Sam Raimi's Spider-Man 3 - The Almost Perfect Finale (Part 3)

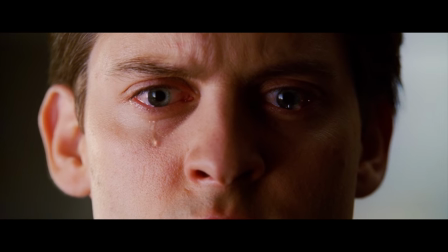A lot of people don't like the idea that Raimi retconned the death of Uncle Ben in order to achieve that personal connection, but I do.
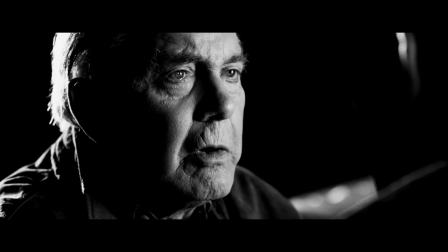I really do. It doesn't fundamentally change the origin of Spider-Man.
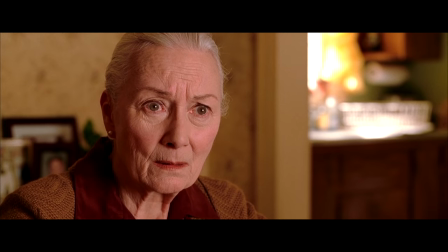His uncle was still killed that night for being the only one who did the right thing.
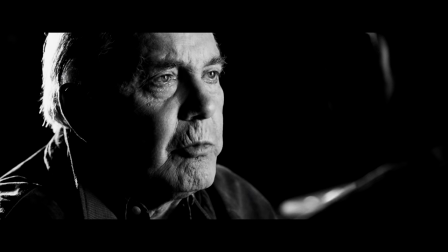That hasn't changed. The only difference now is who pulled the trigger and how that revelation affects Peter.
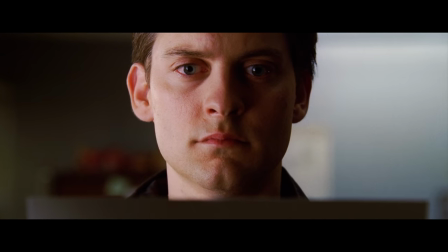So how does that revelation affect Peter? Imagine if you thought you got the guy who killed your dad.
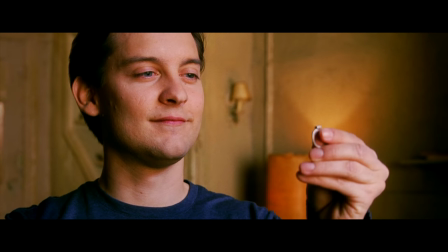You thought he was dead and gone. You're finally happy with yourself, maybe too happy, but you still think about your father every day.
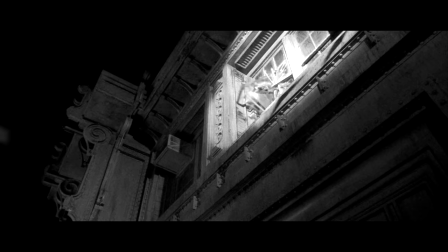And then years later, you find out that he wasn't killed by the guy you stopped. He wasn't killed by the man you indirectly caused the death of.
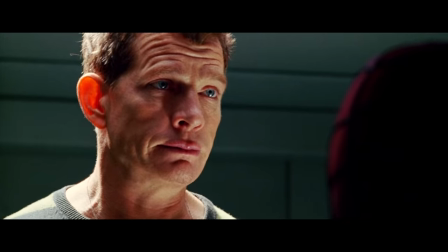He was killed by someone entirely different. Someone that you just fought that day, but let get away.
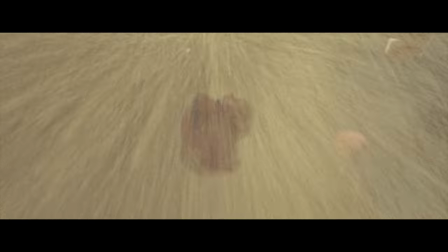And that someone is also made out of sand.
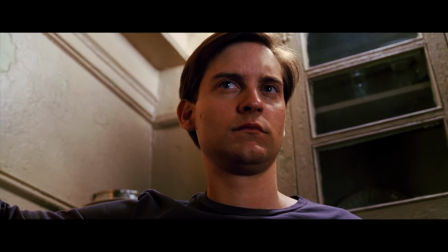Of course, you or any human being would be mad and obsessed over getting the son of a bitch who killed the man who raised you.
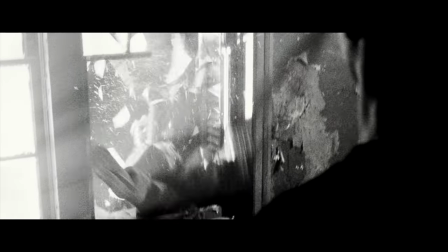And that's exactly what Peter does.
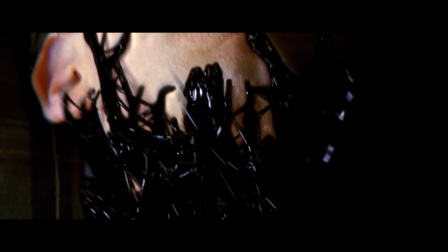And that's where the black suit comes into play.
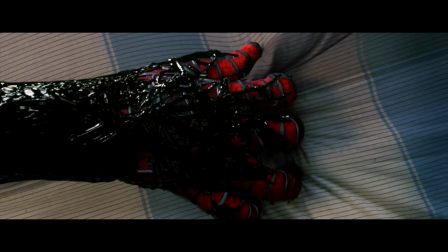I'm going to hit you with a series of hot takes about the infamous black suit, the symbiote.
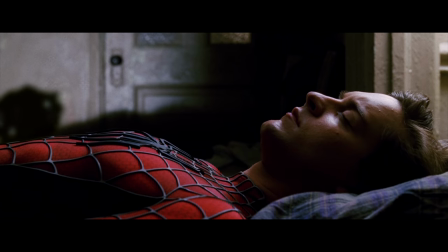The black suit is great even though Raimi didn't want to do it. The symbiote doesn't take away from any of the themes or ideas Raimi is laying out, but adds to them.
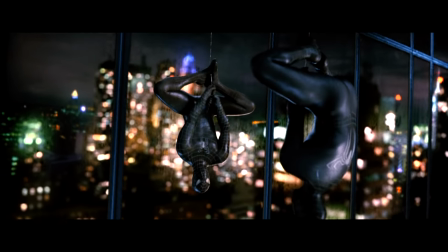It helps showcase and serve as a literal representation of Peter's ego or his dark side.
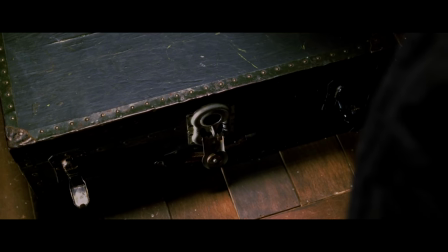It can be viewed as a metaphor for drug addiction or alcoholism, especially in the editor's cut of the film. This black substance is really a metaphor for the darkness that comes over Peter's heart.
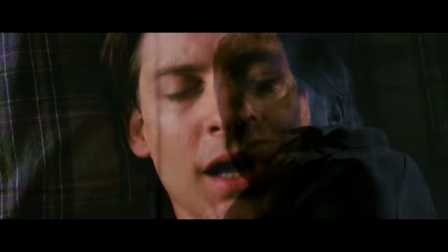It latches on to Peter at his lowest, most angry point, right after he pushes Mary Jane away.
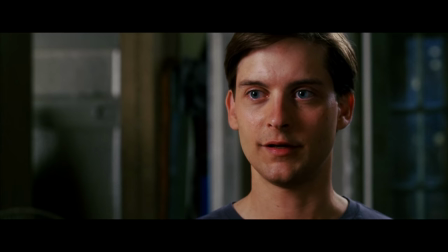I want to be here for you. Okay. I get it, thank you. But I'm fine. I don't need your help.
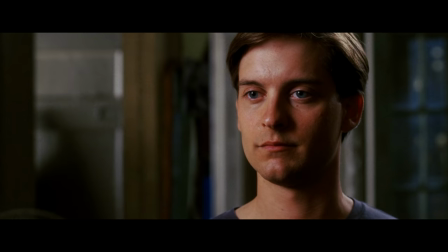Right when Peter needs the people around him to humanize him and be there for him, he pushes them away.
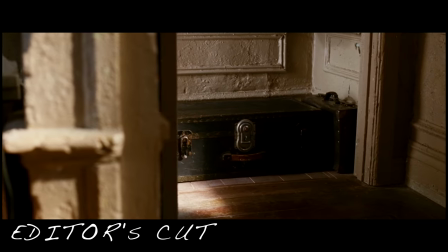The symbiote becomes his crutch, and he continues to abuse it throughout the rest of the film.
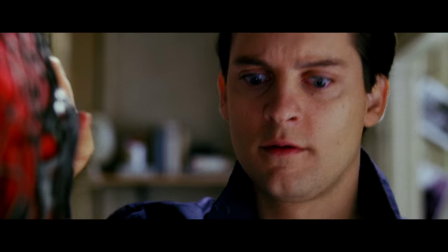When he needs to hunt down the Sandman who killed his uncle, what does he turn to? The black suit.
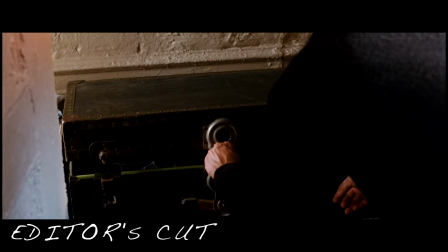After MJ is forced to leave him, what does he turn to? The black suit.
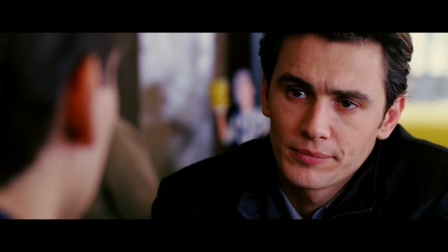After he figures out that Harry is, I'm the other guy. What does he turn to? The black suit.
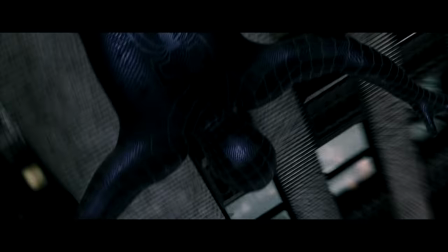Peter, like most addicts, doesn't care who he hurts while he's wearing it.
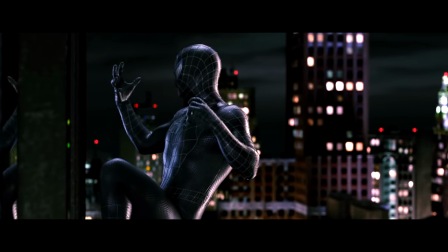He only cares about the fact that it makes him feel, it makes him feel powerful, even more powerful than he already is.
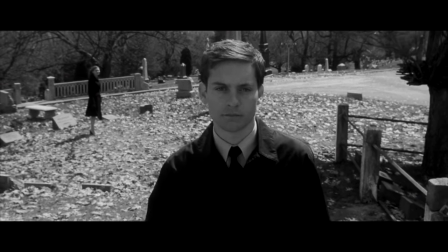It comes at the perfect time in his life where he is forgetting the responsibility element of that great power.
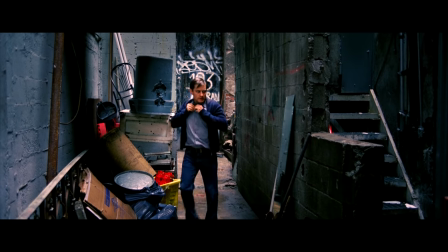The black suit is ballsy. Sure, wearing it somehow makes hair gel and eyeliner magically appear on Peter.
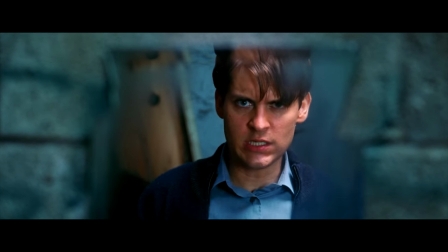And let me just say, I'm all for the Raimi camp, but that's just silly.
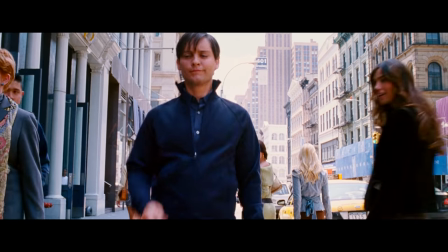Sure, it makes Peter dance like a dork, but that is 100% what this character would do to try and be cool.
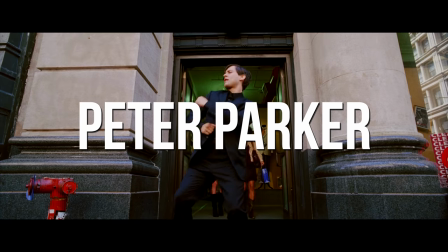Because guess what, kids? Peter Parker ain't cool.
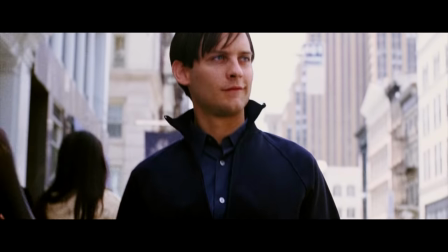That dance montage is an impeccable juxtaposition to the raindrops keep falling on my head scene from Spider-Man 2.
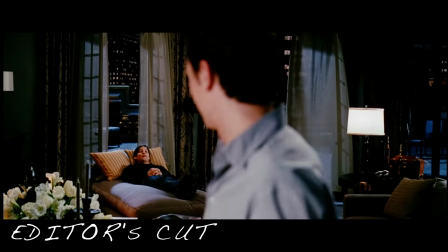In fact, in the editor's cut that I just mentioned, the James Brown montage takes place right after this happens.
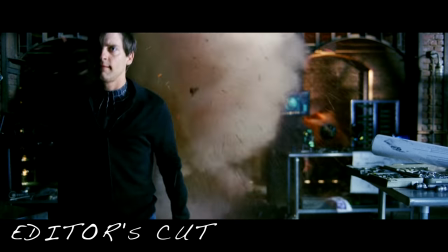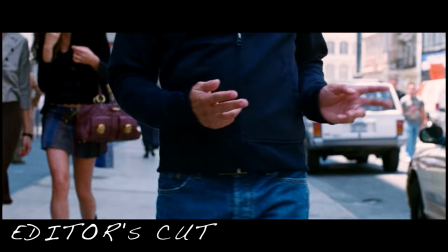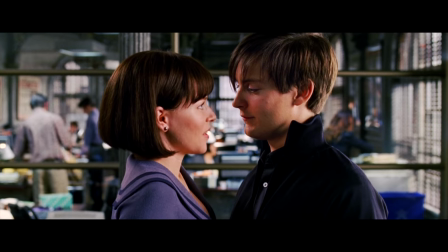That's so twisted. Black Suit Peter is celebrating blowing off half of his best friend's face.
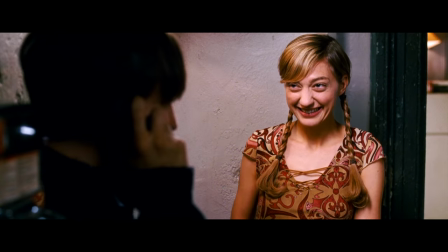In this version, it's much clearer that Raimi was going for his classic dark twisted humor.
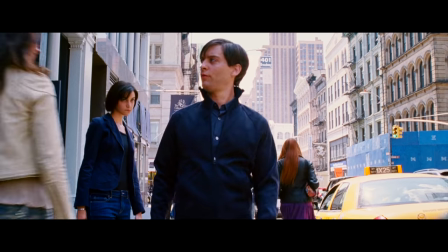This scene was always supposed to be hilarious and make you cringe, but watching it placed where it was originally intended, you get a sense that you're supposed to feel bad for laughing.